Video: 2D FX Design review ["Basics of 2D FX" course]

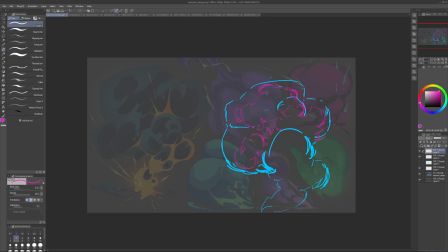738s
So there is stuff that is overlapped that we don't see much of, but it's still there. And also we need to pick a clear direction. So here we're kind of looking down and we're seeing the top part of the smoke.
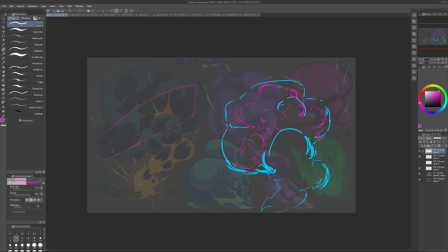757s
And here, with the way you made it, we're kind of looking up and we're seeing the bottom of the volume. And so this in itself will kind of confuse us because here
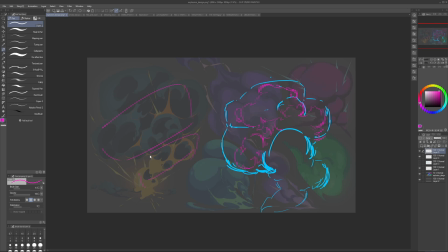772s
I'm looking down and here I'm looking up and they're in the same area. So I'm simultaneously looking down and up, which isn't very clear. So we'll probably have to choose. I'll choose we're looking down on the volume.
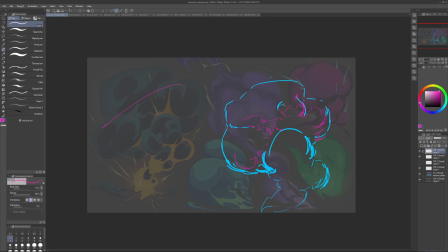791s
So here I'll see the top of it, which means that I'll see this part, which in your case, we need to align. Basically, we need to draw ourselves a guide of how that would look like.
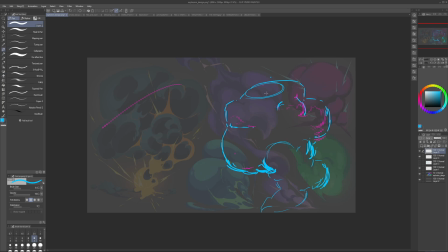811s
So if we are looking, so this is the top. We can kind of imagine it being like this. So I'm seeing this. If I'm seeing the top, it means that I'm looking like this. So there are like circles and I'm looking down on that volume, on that circle.
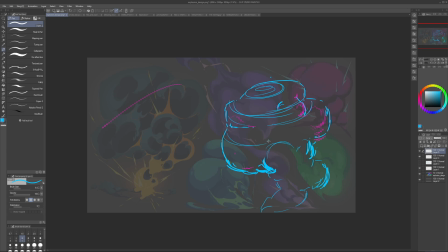830s
And so I'm basically describing the surface of that smoke through these choices. So is it the top? Is it the bottom? What am I seeing? And how do I express that?
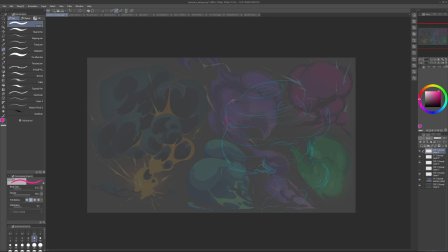844s
So in this case, I'm seeing the top of the volume. And if that's the case, well, I simply need to express that through details and form.
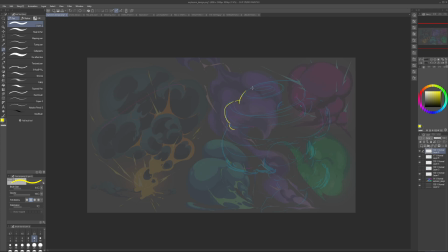860s
So I need to make sure that this volume overlaps at the top because it's on the top, at the top, so it should be in front. This volume is lower, it's on the bottom, so it should be behind.
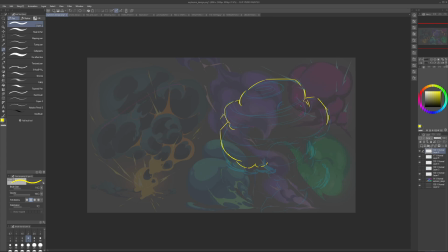878s
And don't forget that the circle wraps around, so there should be stuff behind it as well on the sides. Behind what we see, there is more that we don't see. So this can be in front because
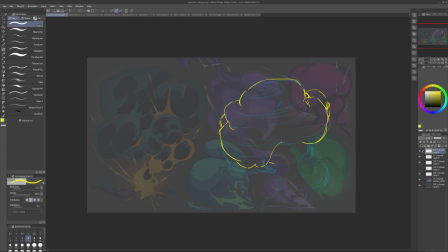we can still put stuff here, but there will be stuff at the bottom or behind it we don't see.
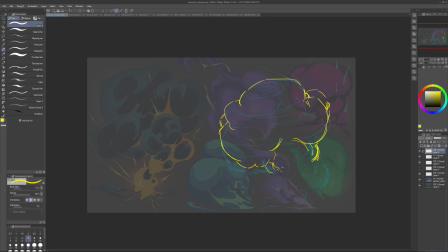914s
Maybe here it gets sucked in, so maybe this part is at the top, but then here this part, the smoke is kind of at the bottom. It's not all that clear.
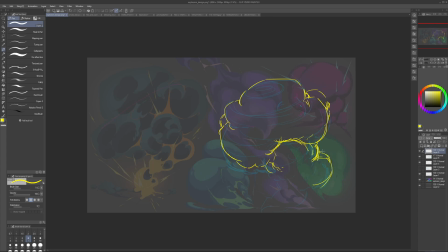929s
So here, for example, we can kind of keep it, but indicate the volumes behind. And this part works because we use this as the reference point, so we're looking down on it.
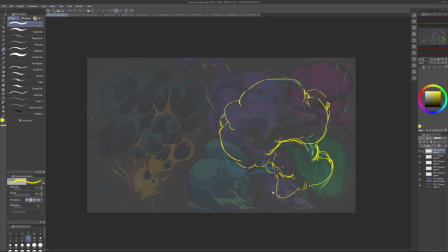947s
So this part pretty much works. We just need to make it less bubbly, less symmetrical, make it more stretched out in the direction of the motion. And then this is our round smoke, which looks good, by the way.
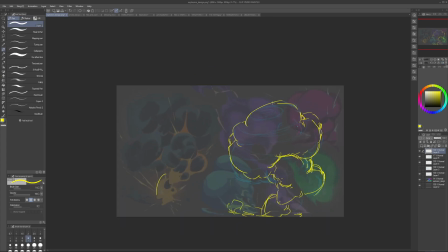970s
So here is our smoke. It's less stylized. We can stylize it more, make it more graphic once we have the structure down.